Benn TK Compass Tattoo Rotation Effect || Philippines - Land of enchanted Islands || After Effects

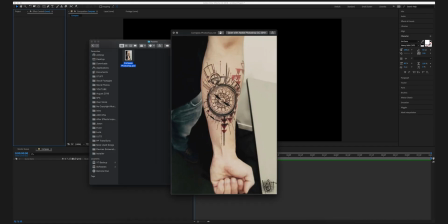[4:07]
So in After Refresh just drag the particular PST file which you just made right into the composition just
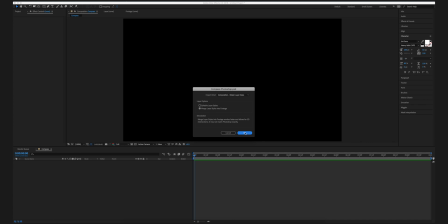[4:13]
like this and make sure the merge layer style into footages is selected and click on OK.
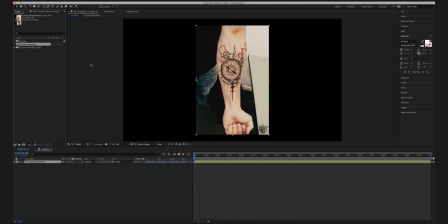[4:20]
Now make sure to frame it properly because this is in a portrait form so I'm just scale it up a little bit just like this and reposition it a little bit more.
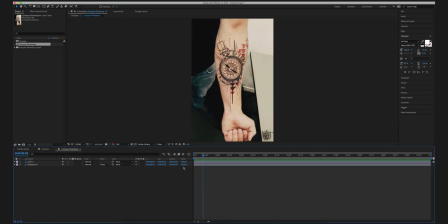[4:31]
Alright then after that double click on the PST file and then you are going to see two layers one the main layer and another one is a compass bar layer as you can see if I just unhide this layer the other layer is visible just like this so after that what you need to do is you need to just add a rotation keyframe but before adding the rotation keyframe just see the upper layer I'm going to just zoom it in just a little bit and
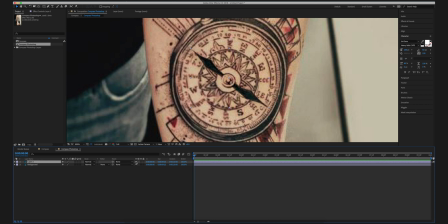[4:57]
then double tap on the upper layer the layer with only the compass bar so double tap on the compass bar
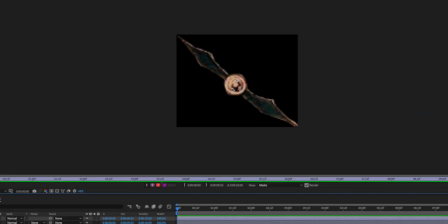[5:05]
just like this and after that you want to see this particular panel appearing and then after that you need to check that this particular point should be in the center of the compass not in the center of the frame so make sure to adjust that just like this after that go back to
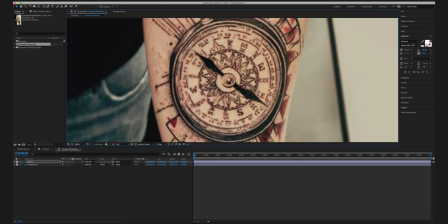[5:20]
the previous one it may get a little bit repositioned so make sure to just get it back to its original position I want to at the
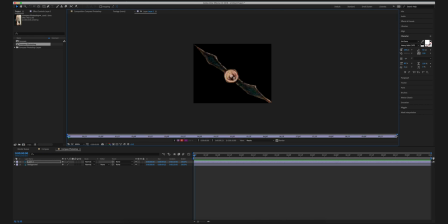[5:28]
center of this particular point once more make sure it is in the center of the compass otherwise this effort will not look good all
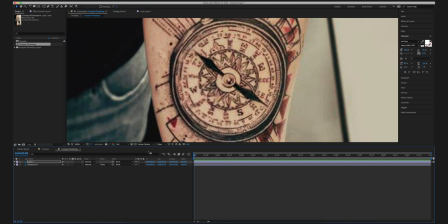[5:36]
right so after that this is pretty much simple after that just go to the transform panel set a keyframe to the rotation go few frames later just like this set a keyframe again and set a rotation to whatever you feel like now one thing which you guys need to keep in mind is
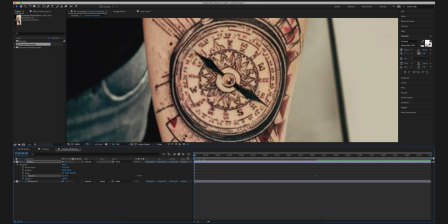[5:54]
make sure to keep the duration less than two seconds otherwise this effort will not look good a longer duration will make the effort a lot more boring because as you can see the rotation is very slow so I'm going to just decrease the duration a little bit make sure it is less than
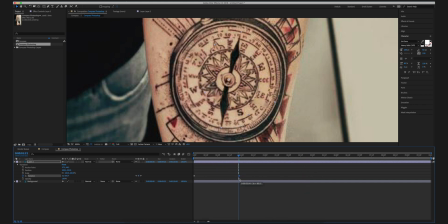[6:09]
two seconds because after that this will look really good so as you can see right now although the duration is very less the speed is also great but it doesn't look that great so you know to just make it a little bit more seamless and a little bit more cinematic what you guys
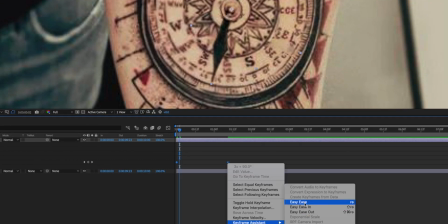[6:24]
need to do is you to select both of these keyframes right click keyframe assistant and then after that click on easy ease and then go to the
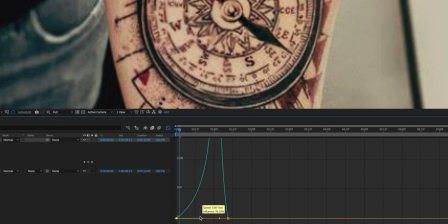[6:32]
speed graph just like this and just grab these two points right on this side this will just make it a little bit more faster and a
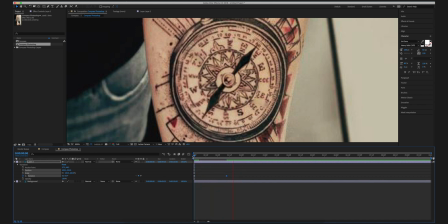[6:40]
little bit more cinematic just like this as you can see it first slows down then speeds up rapidly and then slows down again this is the magic of the speed graph and this is pretty much it after that if you guys want to you guys can add camera shake some motion blur if
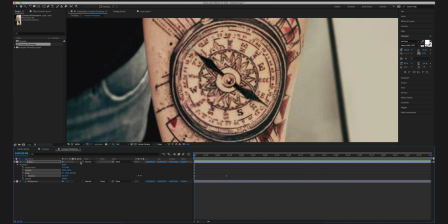[6:57]
you guys want to you guys can add some zoom in and zoom out keyframe just like Ben Tigger did after that after this just continue it to a normal sequence right after this frame make sure after this frame your normal video starts and it will pretty much do the job and then this is pretty much it add some sound effects and it will look really good and this is the final result thank you so much you guys I hope you guys like this particular video and if guys like this particular video then do make sure to subscribe to my channel and press the like button and comment down below because a comment and a like actually makes a youtuber's day trust me it actually does so a little bit of support really matters from you guys so if you guys like this particular video comment down below press the thumbs up button and i'll be back with a similar video soon. Peace out.